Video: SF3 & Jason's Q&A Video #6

Happy Friday, it's Jason from the Pocket Film Academy. I'm coming back to share with you a fantastic question from Adrian Jeffs, a renowned pocket filmmaker, who has for us this week a question about mixing your lens choices. Is it a good idea? Adrian, your question's fantastic because when you make a choice to film with something like an anamorphic lens, such as this one from Moondog Labs, it does show your picture in a very defined style, and that's a super stretch image, cinema aspect ratio, which is different to the regular way we look at a picture through ordinary lenses, either the standard lens on our iPhone or when we use accessory lenses such as the Olo Clip, Moment lenses, any of the other traditional lenses we bolt onto our iPhone will portray that world in a 16:9 aspect ratio. The anamorphic lens is the only one that does, as the name implies, show it in an anamorphic aspect ratio. So can we cut together vision that's been shot with an anamorphic lens with vision that's been shot in 16:9? That's the big question here. Well, you can and you can't. Let's have a look at a couple of different scenarios. Now in this particular sequence, I'm going to be cutting together vision shot from my regular iPhone lens with nothing else attached.
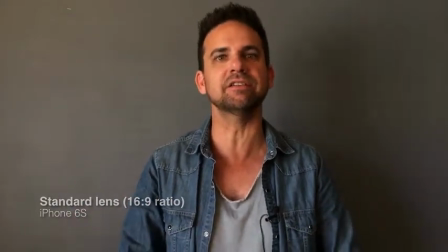(1:17)
So this is 16:9 aspect ratio. And this anamorphic lens.
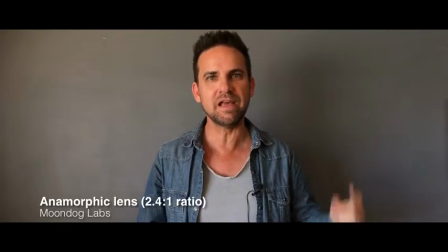(1:22)
And you'll see the main difference is we get the black bars top and bottom. We get a slightly wider, more stretched kind of picture frame.
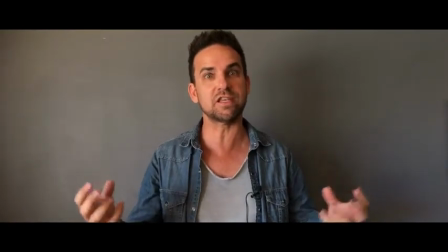(1:28)
It's stylistically a beautiful shot, but it's a stylistic choice that can lock you into a certain way of framing your scene as well.
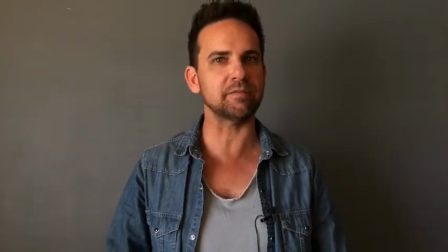(1:36)
Now cutting between these two pictures can seem a little bit jarring, okay, visually, but we can unify them in post-production.
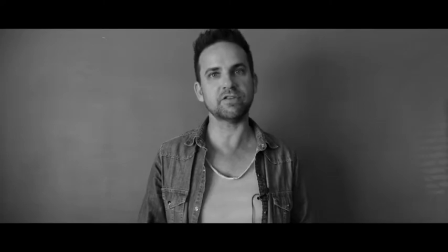(1:43)
I can use a color grade to help unify the images shot between an anamorphic lens and the regular 16:9 vision. In this instance, I'm using black and white. So when I cut between the anamorphic lens footage and the regular iPhone lens footage,
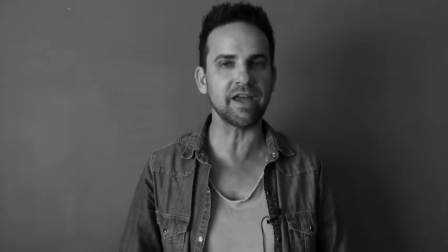(1:57)
you can see straight away by applying a common color grade, you can see that although we're switching picture size,
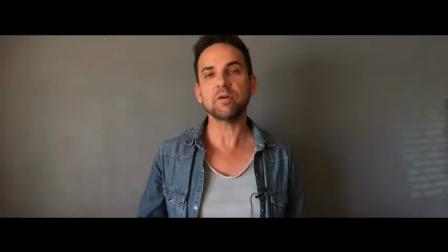(2:03)
the color helps bond the language of those two shots together. Another option is I can add graphical black bars to the top and bottom of my frame. So in this instance, I'm filming with the anamorphic lens,
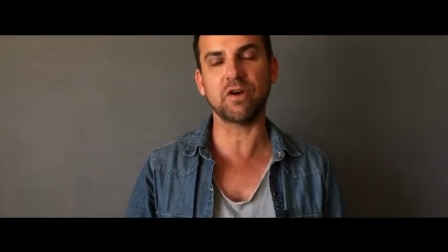(2:15)
and now I'm cutting to a shot that I've filmed on my regular iPhone lens in 16:9 aspect ratio,
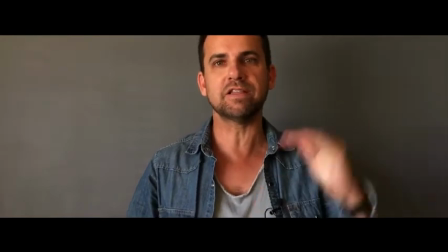(2:21)
but I've added these black bars top and bottom of frame to help give us the same aspect ratio as the anamorphic lens.
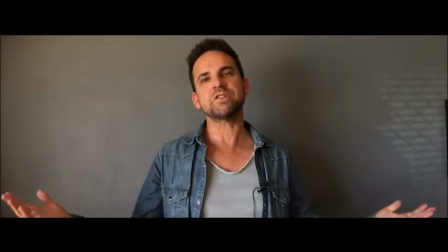(2:28)
And of course, switching back to the anamorphic lens,
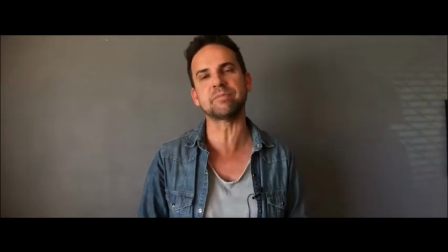(2:29)
you can see straight away it's harder to tell when I'm using which lens because we've added the black bars top and bottom to help take away that distinct difference in the aspect ratio. And lastly, in this example, I'm using both a common color grade as well as the black bars on the top and bottom of screen to help totally give a unified look across the board to my picture. Okay, well there's my tip clip for this week. Hopefully you found that useful. And of course today coming to you on the 10th anniversary of the very first iPhone to ever hit the market. Now rewinding back to 2007, just think about how far this tech has come. The very first iPhone had a 2 megapixel camera and only one camera.
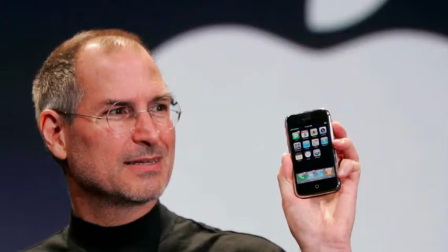(3:09)
It couldn't record video.
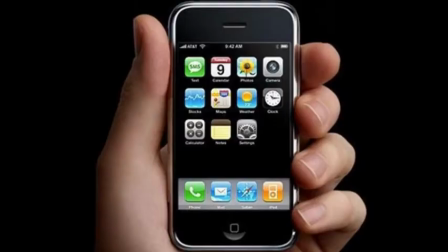(3:11)
The display was 320 by 480 pixels, I think, and you could order it in either 4, 8 or 16 gigabyte memory sizes. That was it. That was your iPhone. You could only use the apps that came standard on your iPhone.
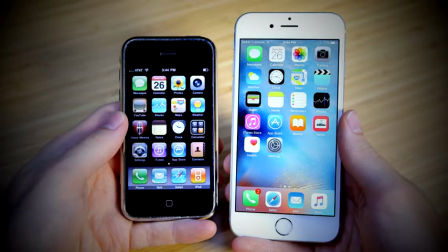(3:24)
There was no third-party app store back then. But of course it was the very first touchscreen phone to ever hit the market. So let's just cast our mind back and respect and reflect on what iPhone has actually done in the course of 10 years. It's come a hell of a long way. So well done, guys. I'm Jason with the Pocket Film Academy. Hopefully you enjoyed that. See you next week.